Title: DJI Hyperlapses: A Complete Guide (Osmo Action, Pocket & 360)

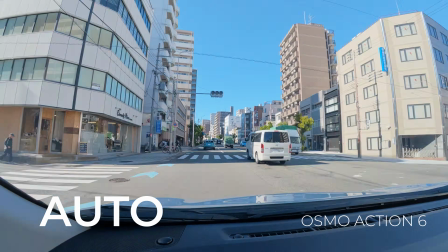244s
Essentially, the camera uses a higher rate when you're moving slowly or stopped,
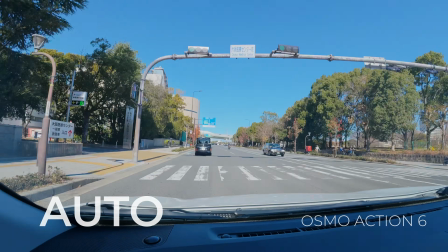248s
and a lower rate when you're moving faster, so the final result feels smoother and less stop-start.
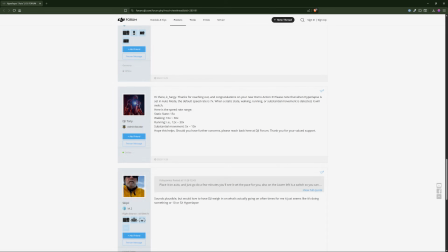255s
While DJI doesn't publish the exact algorithm,
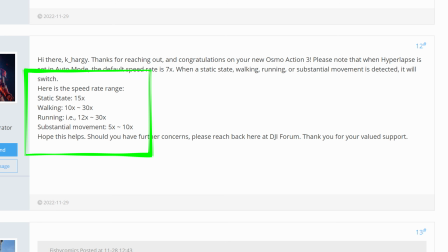257s
this old forum reply from a DJI admin can give us a basic idea of how auto might adjust the rate depending on the situation.
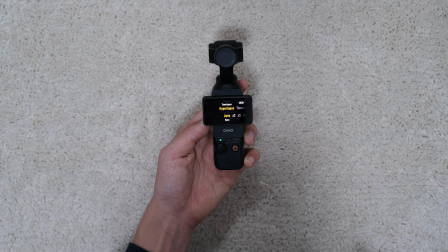266s
Personally, I think auto is the easiest option, and it's what I use most of the time.
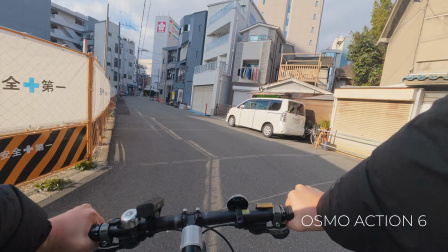271s
That said, it can sometimes feel a bit too fast, like in this urban cycling clip,
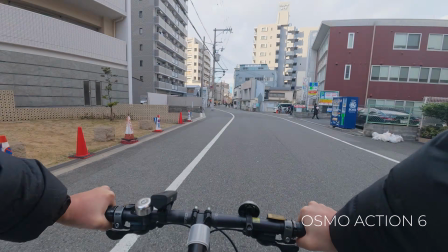276s
so it's worth experimenting with fixed rates depending on your use case.
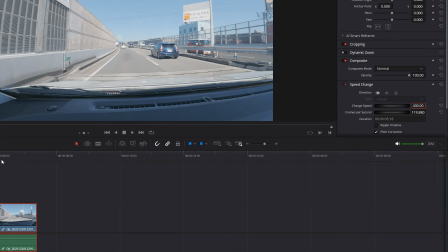281s
And if you're happy to edit in post, using a slower fixed rate like 2x or 5x gives you the most flexibility in post.
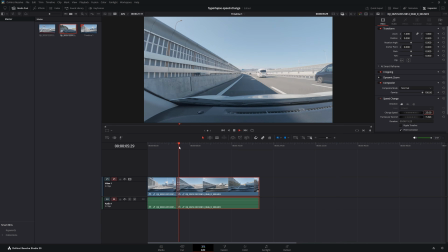289s
You can always speed up a hyperlapse later, but slowing one down will give you choppy or laggy looking motion.
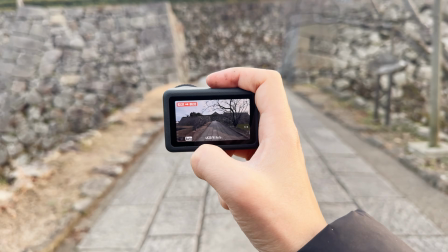296s
Now, whenever you start recording a hyperlapse, you'll notice a 1x toggle suddenly appear on screen.
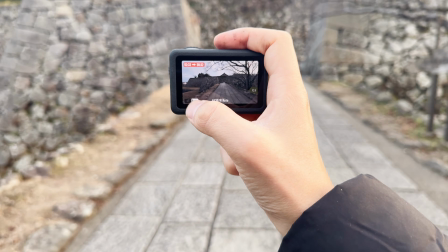302s
And this is what it does.
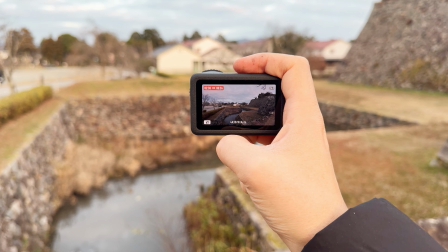305s
Tapping this will instantly switch the recording to real-time, normal speed video right in the middle of your hyperlapse sequence.
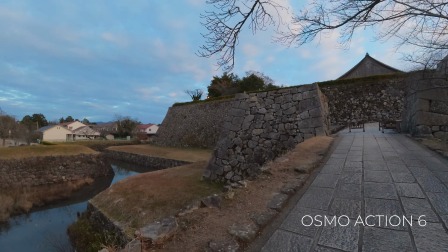312s
This is a powerful tool for storytelling.
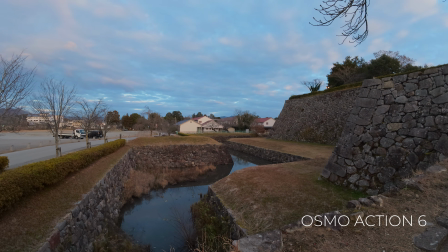315s
You can seamlessly mix your sped up travel segments where you go from A to B with real-time moments for the more exciting stuff.
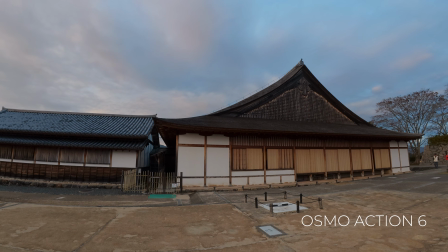327s
Notice how when we switch to 1x, we also get full audio back, which can be useful for capturing ambience or commentary.
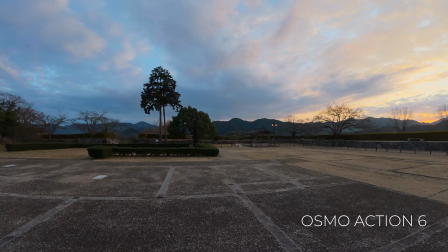335s
And whenever you're ready to continue the journey, just tap the toggle again to go back to recording in fast forward.
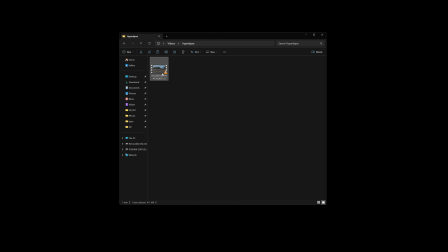343s
This edit will all be done for you in camera, leaving you with just a single, ready to go video file.
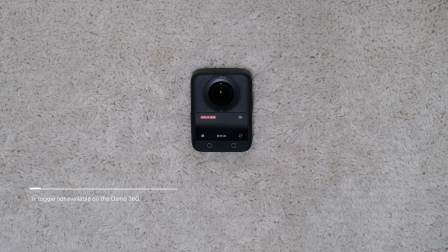348s
One thing to note, this 1x toggle feature isn't available on the Osmo 360 at the time of making this video.
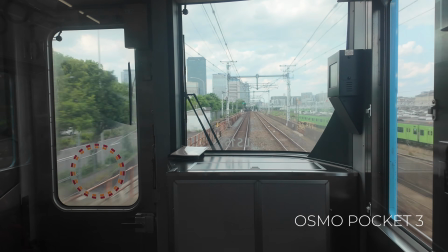356s
So far, I've mostly shown hyperlapses where the camera is simply aimed forward.
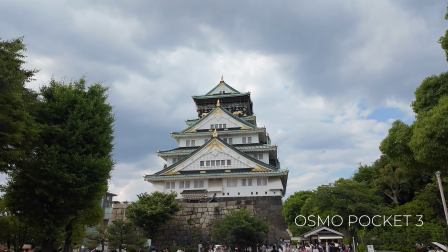361s
However, another common technique is to lock the camera onto a subject.
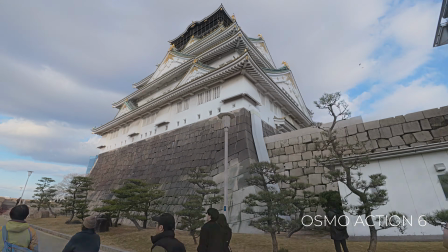365s
This creates a cool effect where the environment moves around your subject rather than the camera just pushing forward.
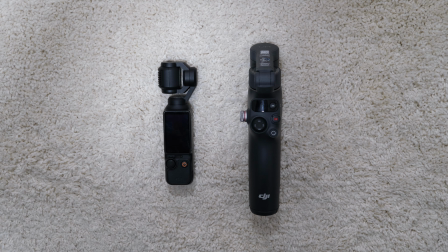372s
The way you achieve this will depend on your camera. If you're using a gimbal-based camera like the Osmo Pocket 3 or a phone on the Osmo Mobile, you can take advantage of DJI's Active Track feature to automatically track a subject for you.
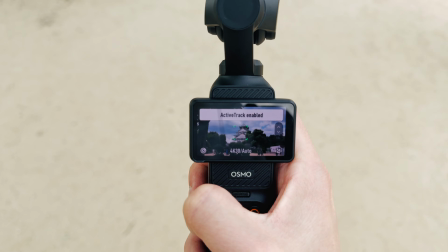387s
On the Osmo Pocket 3, you simply double tap the subject, while on the Osmo Mobile, you draw a box around it.
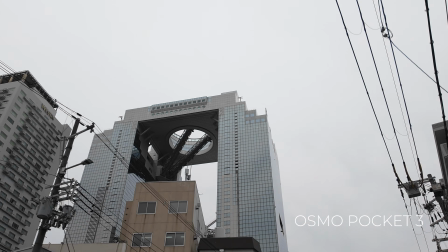395s
Active Track makes this all very easy, but you do need to be careful.
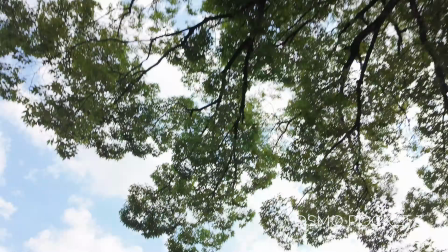399s
If something passes between you and the subject, the camera can easily lose its lock and end the shot early, which has happened to me many times.
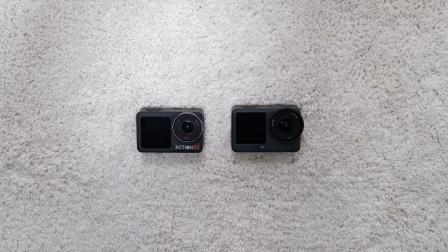408s
With non-gimbal cameras like the Osmo Action, you'll have to stick with the old-fashioned way of manually pointing your camera at the subject as you move.
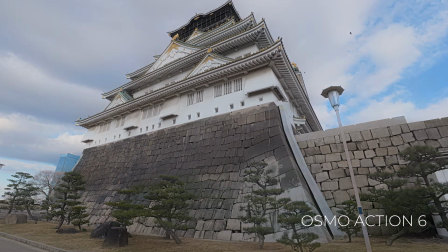417s
I found this actually works better in many situations, since you don't have to worry about losing your target lock,
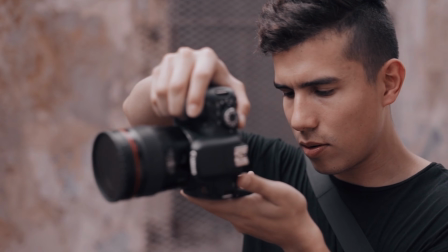423s
but it does require more effort and attention on your part.
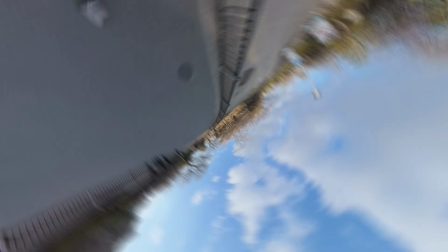426s
And finally, there's the Osmo 360, which is definitely the most powerful option for tracked and creative hyperlapses.
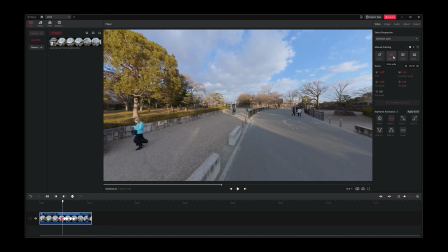434s
Since it captures everything around you, you have complete freedom in how you track and reframe your hyperlapse in post.
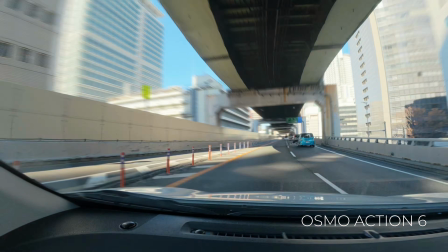441s
Now let's talk about motion blur, which can add a nice sense of speed and smoothness to your hyperlapse.
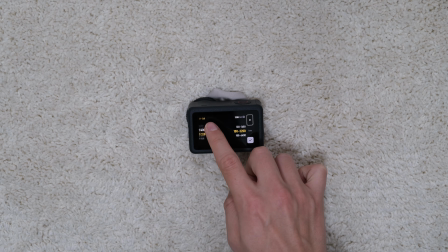447s
True motion blur comes from slowing the shutter speed, but this is where things get tricky.
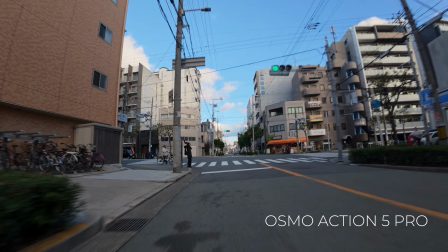452s
With handheld, non-drone hyperlapses, lowering the shutter speed can introduce smearing and other strange artifacts, because there's a lot of electronic image stabilization happening behind the scenes.
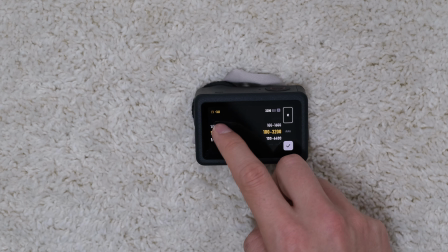465s
On top of that, the slowest shutter speed you can even select in hyperlapse mode is 1/30th of a second.
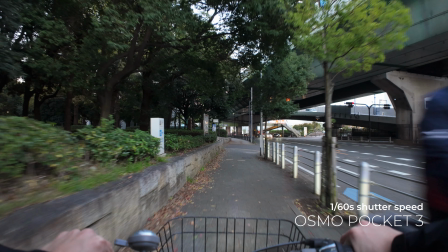472s
While that will definitely give you motion blur, it's often not dramatic enough for the extreme sense of speed you see in a final hyperlapse,
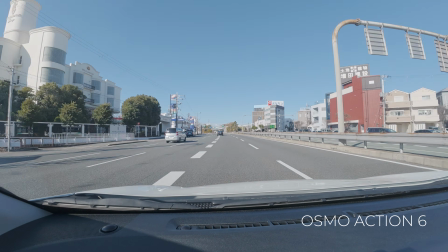479s
where you could effectively be moving at 600 miles an hour. Because of that, I often just add motion blur in post.